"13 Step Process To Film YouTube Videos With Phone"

What's up, everybody? Benji Bruce here, and I'm going to show you a 13-step process to make videos with your phone for your personal brand, your marketing yourself. So how do you film with your phone? This is 13 steps. Let's get into it.
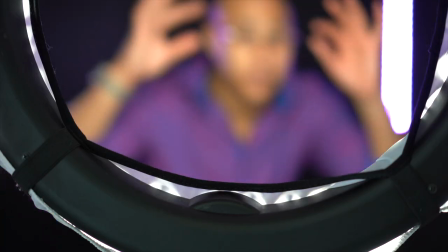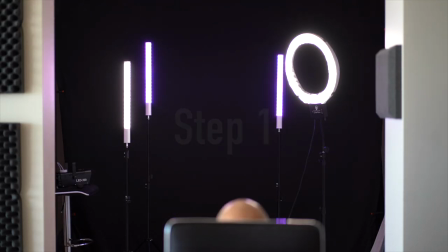Step number one, find a sexy beast. Check. Step number two, go over what you're going to say in the video so you don't sound like a dum-dum.
Let me do that again.
Step number three, decide if you want to use the front selfie camera or the back camera. Now the selfie camera, it allows you to see your sexiness, you can see yourself, but you might get distracted by looking at yourself instead of the camera. The back camera has a better quality camera and you're less likely to look at yourself because, well, you can't.
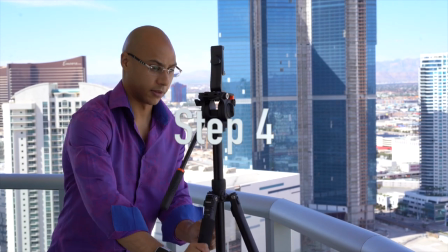Step number four, decide on how you want to shoot.
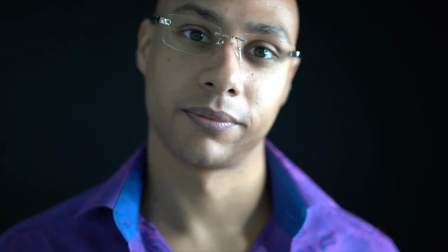Is it going to be a talking head video with a tripod, a black background, a white background, a living room, a homemade studio?
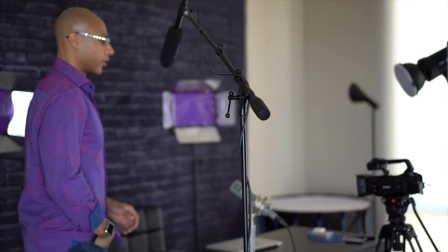Alexa, turn the studio light on.
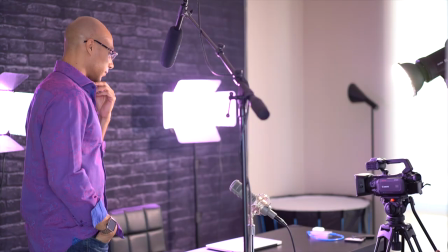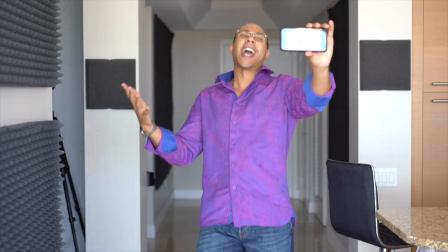Are you going to be walking and talking? Are you going to be shooting outdoors?
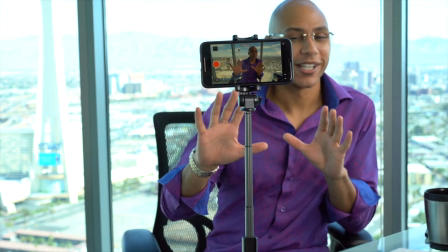How exactly do you want to shoot? Step number five, set up the lighting if it's needed.
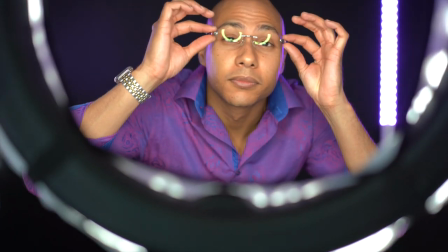A ring light works really well. Unless you have glasses, then it looks pretty dumb because you get to see the reflection in your glasses.
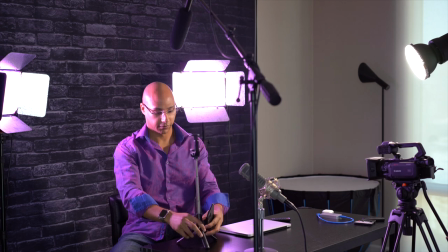Step six, stabilize the shot, either on a tripod or a selfie stick, or if you're holding it, just don't move. Step seven, make sure you're in frame. Most of the time you want to be in the middle of the video. You don't have to, what the fuck? Step seven, make sure you're in frame.
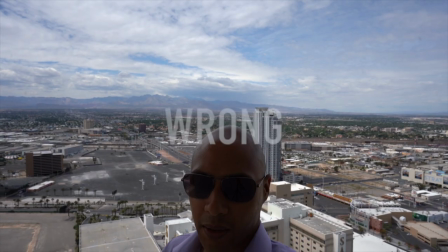Most of the time you want to be in the middle of the video. You don't want to have too much space above you or you're going to look like a midget.
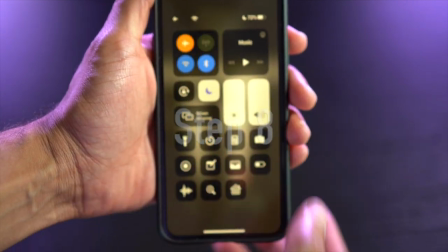Step eight, before you start recording, put your phone on airplane mode so nobody calls you.
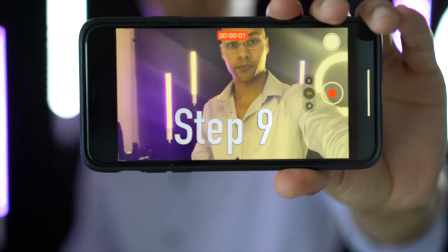Step nine, hit record, but wait a few seconds.
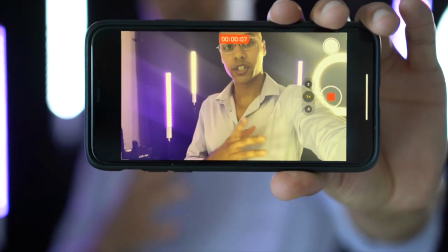This is really just to make sure that you don't cut yourself off in the beginning of the video. Step 10, this is technically optional.
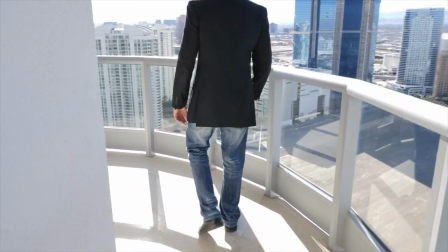You can get B-roll footage just to make a cool intro.
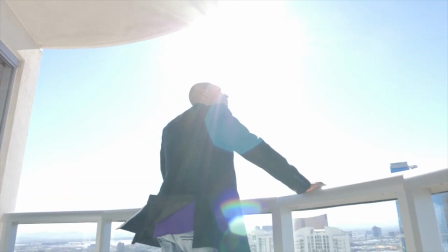Now B-roll footage, it's the extra footage that mixes with your main video footage just to make everything look cooler.
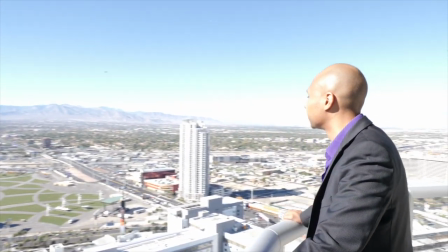So it's best to use a gimbal when you're getting the B-roll footage, that way it's less shaky. Step 11, edit the video. Now you can obviously add the B-roll footage so it looks cooler, it sounds cooler, and you're cooler.
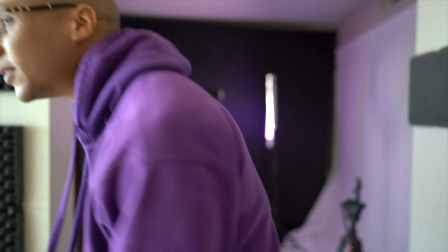Step number 12, upload the video. Step number 13, well, there is no step number 13. Here's the thing, when it comes to recording video with your phone, just recording video in general, you just do it. Just pull out your phone, don't make it more complicated than what it actually is. Take out your phone, hit record, and get to it.